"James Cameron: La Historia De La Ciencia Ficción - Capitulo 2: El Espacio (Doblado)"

No por su realización, sino por su parte de salir al espacio exterior. Claro, también. Es a lo que ahora se enfrenta la realidad. Por eso se habla cada vez más de Marte. Pero tenemos que hacer que la gente diga, esta aventura es divertida.
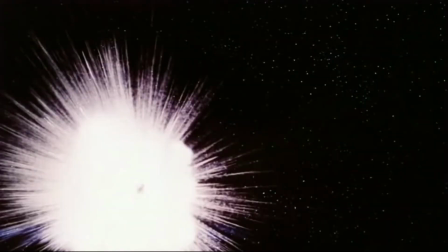Creo que tenía 11 años cuando vi por primera vez la Guerra de las Galaxias.
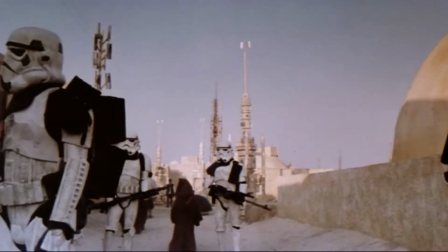17:20 Fue lo más extraordinario que había visto en mi vida. ya buscaba esas respuestas y quería saber más cuando vi Star Wars supe que quería vivir en ese mundo llevo buscando una peli así toda mi carrera Star Wars es un icono de la historia de la ciencia ficción sobre el espacio porque abrió las puertas a la emoción y a la aventura de viajar entre planetas y nos hizo querer estar allí con los héroes
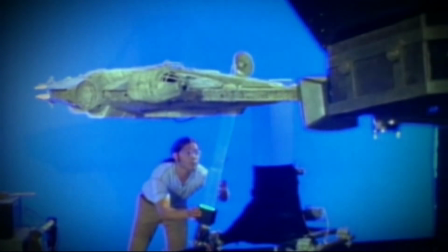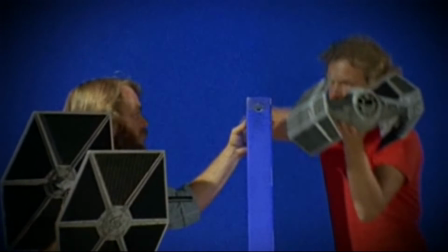17:57 Construimos las cámaras, las impresoras ópticas, las miniaturas, todo en el mismo sitio.
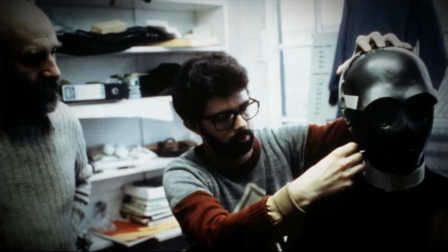18:02 No era lo normal. Podíamos fabricar metal, maquinaria, reacciones químicas para las explosiones.
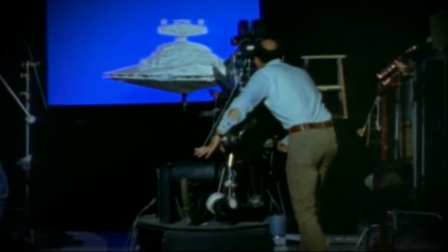18:12 Cosas que no se habían hecho antes. El primer plano de la peli fue complicado porque no sabíamos si iba a funcionar o no.
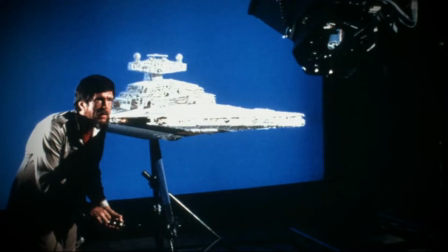18:22 Aparecía una miniatura del Destructor Imperial que medía un metro Al verlo todos dijimos, increíble, es perfecto
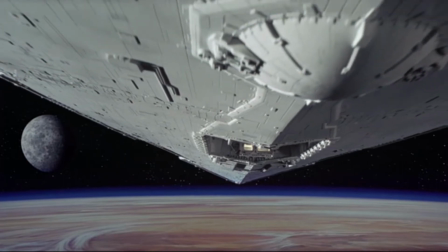18:33 Es una escena sorprendente que como espectador te impresiona por el potencial del espacio Y ver hasta dónde podía llegar esa película Fue una revolución
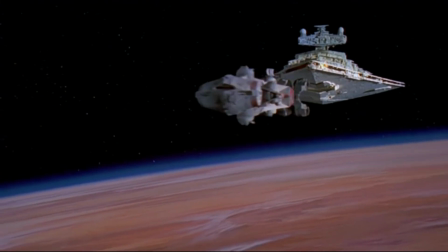18:45 Parecía que estabas allí Y que la nave te pasaba por encima Lo cambió todo. Hablemos sobre lo que te influyó a la hora de crear la Guerra de las Galaxias. Porque es como si surgiera de tu cabeza... No, ya hecha, pero radica en algo que nadie de este género conoce. Nada, nada de este mundo te viene ya hecho. Es un cúmulo de cosas que has visto y las reurgitas a tu manera, sacándolo mejor.
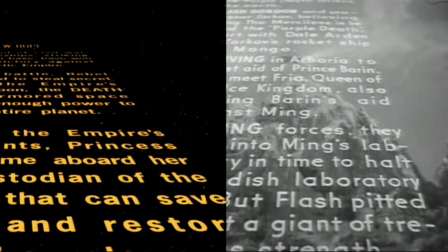19:18 Las letras se sacaron de Flash Gordon, el ángulo en el que sube por la pantalla y la justificación del texto, incluso el número de párrafos. También se inspiró mucho en las pelis de Akira Kurosawa.
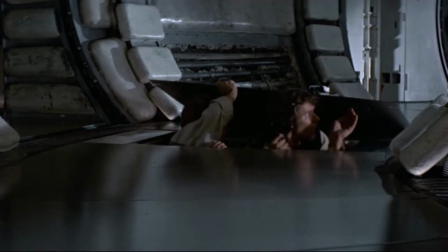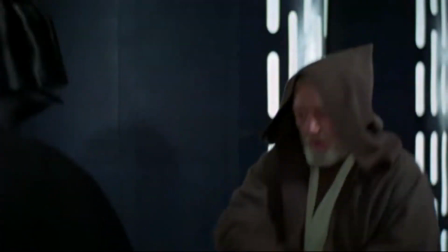En cuanto a las pelis de Vaqueros,
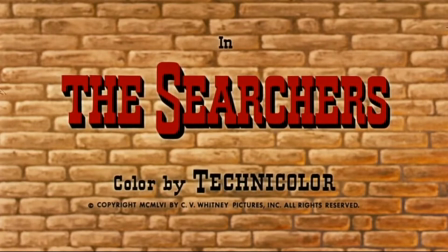19:44 Lucas se inspiró en Centauros del desierto de John Ford para imitar la escena en la que se cargan al tío Owen y a la tía Perú.
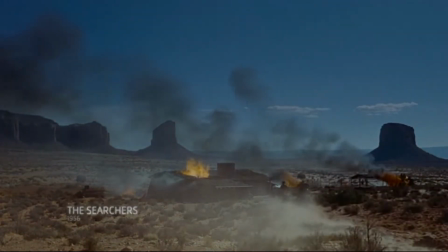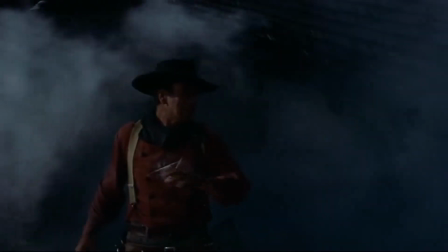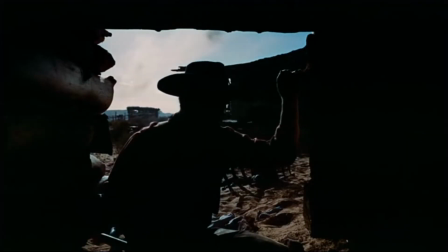20:07 Por eso se decía que Star Wars era un western en el espacio Algo esencial en la Guerra de las Galaxias Era la adrenalina y el concepto de una trayectoria en el espacio Y eso aportó cierta calidad visceral En parte por ese subidor Es interesante, cuanto más rápido te acercas a algo,
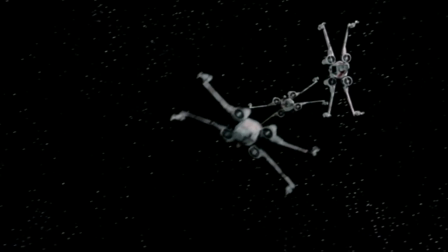20:38 más aumenta la velocidad Por eso hicimos la trinchera de la estrella de la muerte
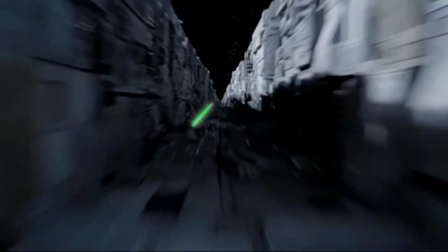20:47 Para que la gente se subiera a una nave que viaja a gran velocidad Y disfrutara de la sensación como si fuera real Hay muchos planos buenos en la guerra de las galaxias pero hay uno que hace que se me encoja el alma.